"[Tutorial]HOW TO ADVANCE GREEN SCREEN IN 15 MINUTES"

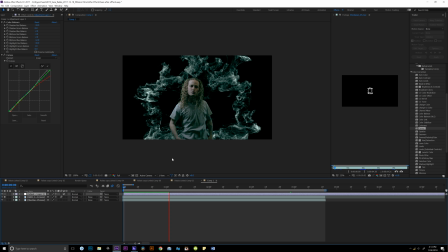You see that motion blur right there? The other one would have just looked like a paper spinning, like a record. Someone's done rendering. Let's just look and watch it and spin it out. Goes back into the second place of the eyes.
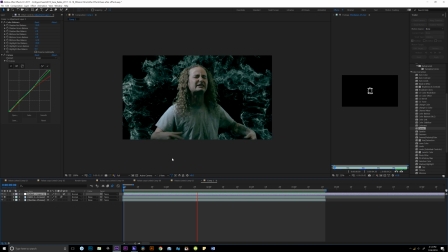Alright, so let's watch it right here. Ooh, nice glitch. I want to do a little bit more, so I'm going to add a camera.
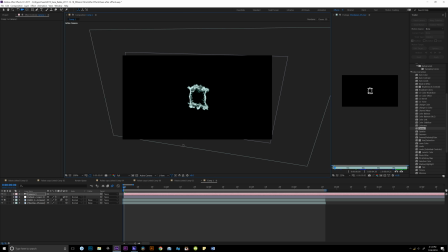So I'm going to turn on all the 3D layers right there down by the motion blur, and I'm going to use my camera. I'm going to track its position,
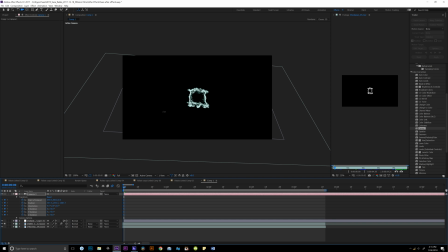turn on all these keyframes, and I'm going to adjust to the position I like, where I want them to start, and then I'm going to create my virtual camera onto the place where I want it to end on each frame.
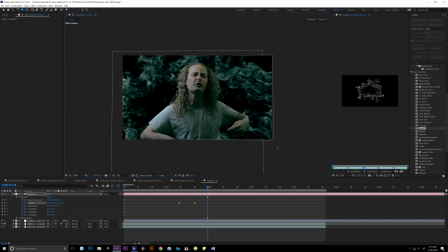So I want him to kind of look like he's boom popping out. Fix it by the perspective of your eye with the perspective of the camera. I got to recreate that, but at the same time I'm gonna have to fit to make it look not flat but 3D.
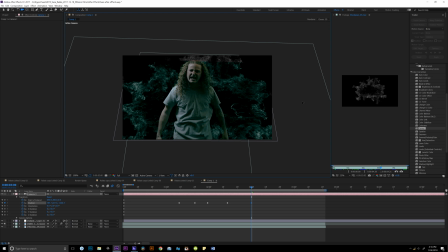So what I'm doing, I'm just positioning him to look 3D more, but not take away from the perspective. Go to this adjustment layer so you can see. I'm going to scale up, press S on the keyboard and to scale, and scale up that.
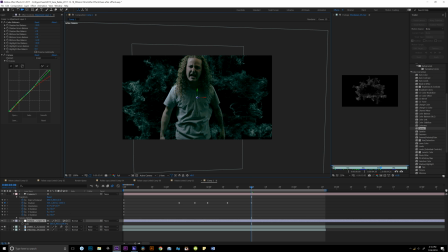So now it's perspective. Let me fix it to make him look like the camera is there in actual 3D space with him. Got to match the camera angle to fit that perspective.
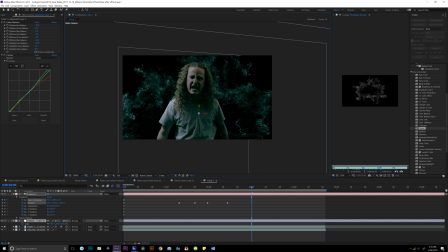Alright, so let me show you the final one right here. You can also check out the final one on my YouTube page. Don't forget to press the subscribe button.
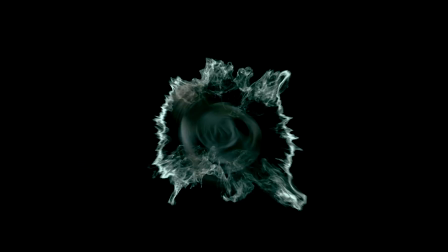Also share my YouTube page.
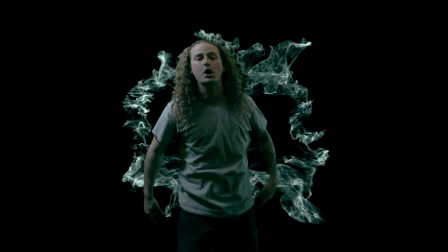Follow me on Instagram, Mr. MR Envy, the letter N, the letter V, 45.
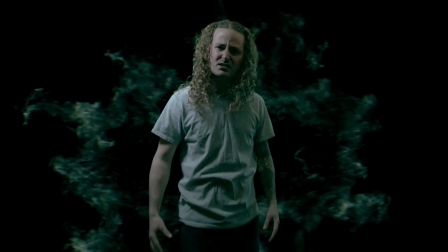Appreciate you taking the time to watch my tutorial. If you got any other questions or comments, go ahead and leave them below. Like, subscribe, do all that good stuff, share it with your friends.
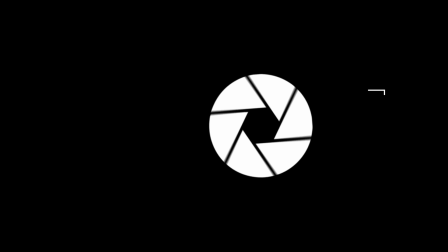Don't forget to check out nopmedia.com for the latest branding, marketing tactics, free plugins, all the good stuff. I got plugins, presets, LUTs, you name it, I can do it. Again, this is Eric, NVISIONFILMS, NOPmedia.com, signing off.
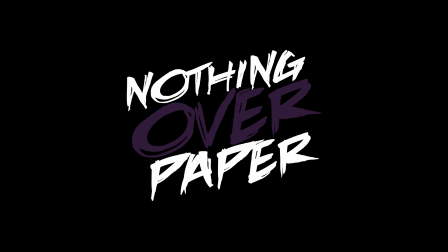Like and subscribe.